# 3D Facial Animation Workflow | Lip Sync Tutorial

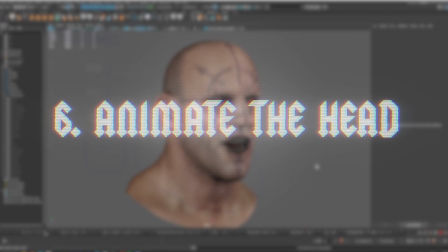The first thing I usually do is just animate the head and if this is just a practice scene usually what I do is I either have him
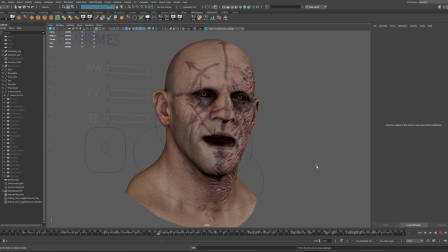talking to two different people so that he can shift his focus from left to right or I make it so that he's talking to one person but he's kind of looking off into the distance on some lines. So that's what I chose to do here. I imagine there's someone off to his right screen left so So I'll animate the head going back and forth on certain lines wherever it feels appropriate.
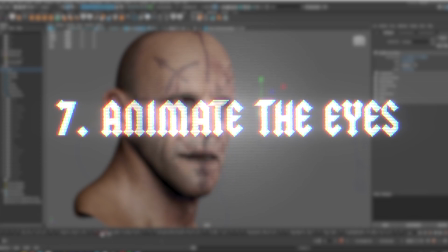And then I'll work on the eye lines and the eye contact.
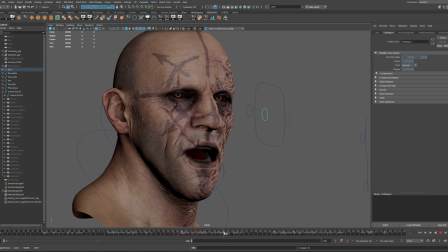And the way I do this is I'll set up the camera where I think the other person is, and I try to make it so that when he's looking at the other person, he's locked into the camera.
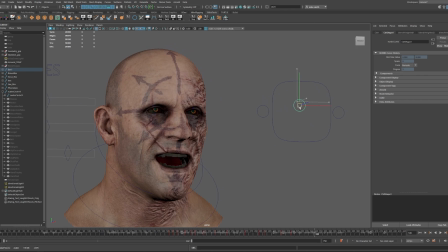Now that's not usually where I'm going to render from, I don't want the camera to be the POV of the other person.
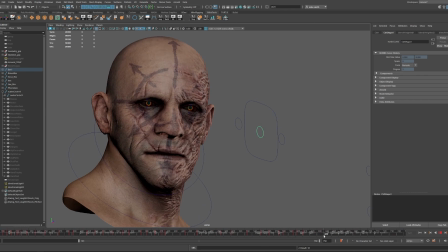I just use it as a way to make it feel like he's looking at the same person every time he looks over to his right.
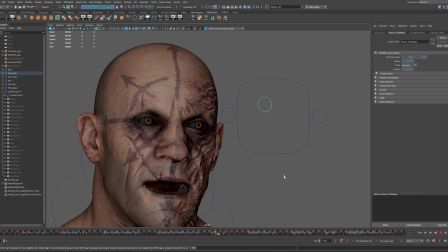And then from there I'll start animating the eyebrows, trying to accentuate the emotions that are in this particular line of dialogue.
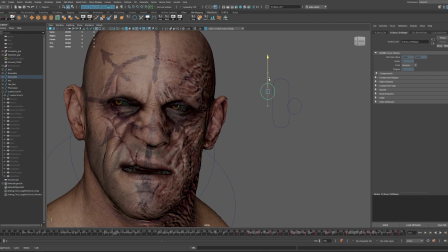I got this little control for his nose so I can make him snarl.
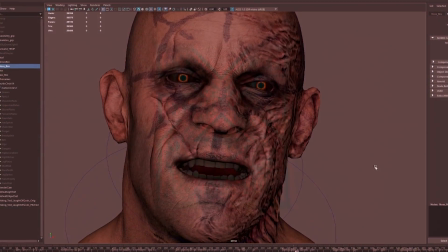When he talks about great corn, I feel like he's kind of zoning out, like he's kind of like feeling that bloodlust that comes with worshiping the god of murder and skulls.
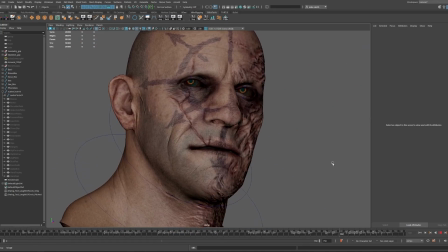So I gave him kind of a crazy look when he says that. And then of course at the end, he's really angry about his brothers ousting him.
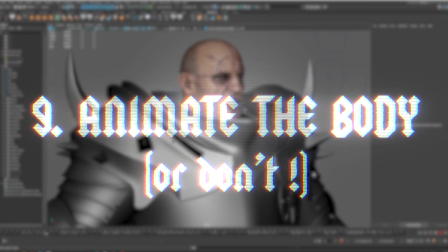So give him this crazy look. I didn't really want to do a full body animation for this video, but the fact that he's not moving around just kind of felt stiff and robotic.
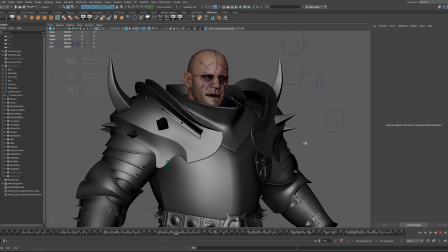So I sort of made him lean in and turn his body when he turns and that sort of thing. It didn't really end up looking great.
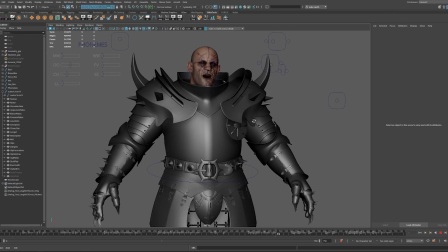I still feel like it looks robotic, but it doesn't feel like he's chained down to a table anymore.
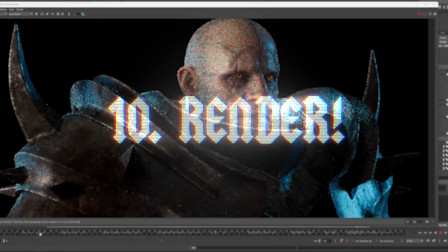And then from there, I just slapped on an HDR for some dramatic lighting, set up my camera angle, and pressed render.
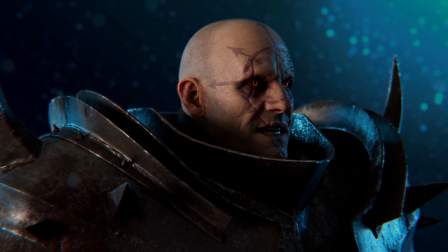And here's the finished clip.
I, here hell has touched the earth, and men may aspire to godhood.
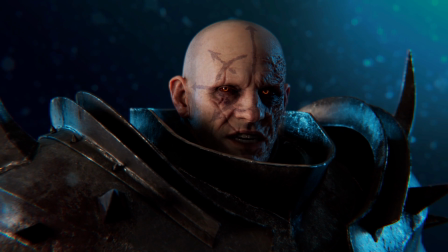Here we can become masters of our own destiny.
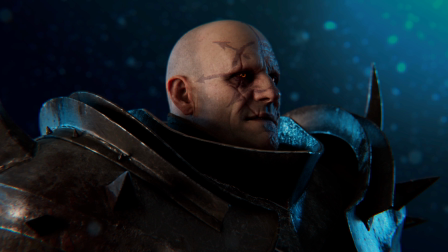I have dreamed about making my way to the uttermost north, to the Black Gate.
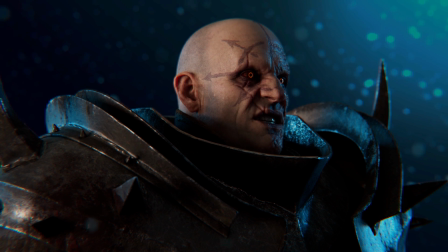I will stand before Great Corn, and he will grant me power.
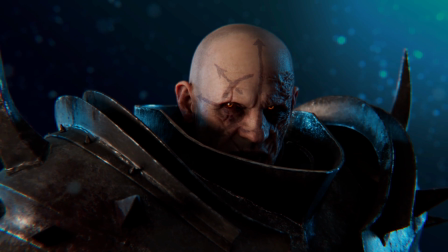We will return and claim my inheritance from the brothers who ousted me."
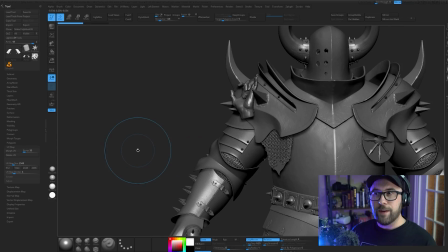Alright, cool. So that's it. I know I usually do sort of an in-depth, click-by-click tutorial,
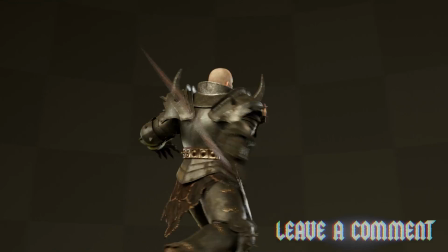but this time I wanted to do something a little more loose and software agnostic, so let me know down in the comments if you like this sort of tutorial,
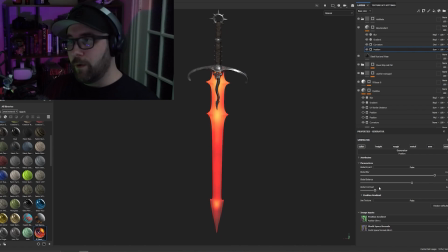or you want me to do really specific, in-depth, click-by-click tutorials in the future. I'm still trying to figure out the style for this channel.
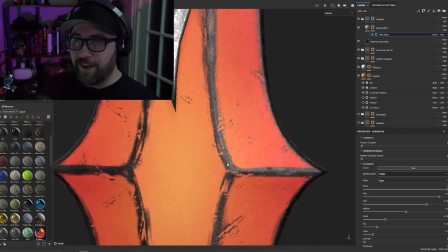But if you like 3D animation and you want to learn more about it, check out the other videos on my channel and consider subscribing if you like it. Alright, thanks, see you later.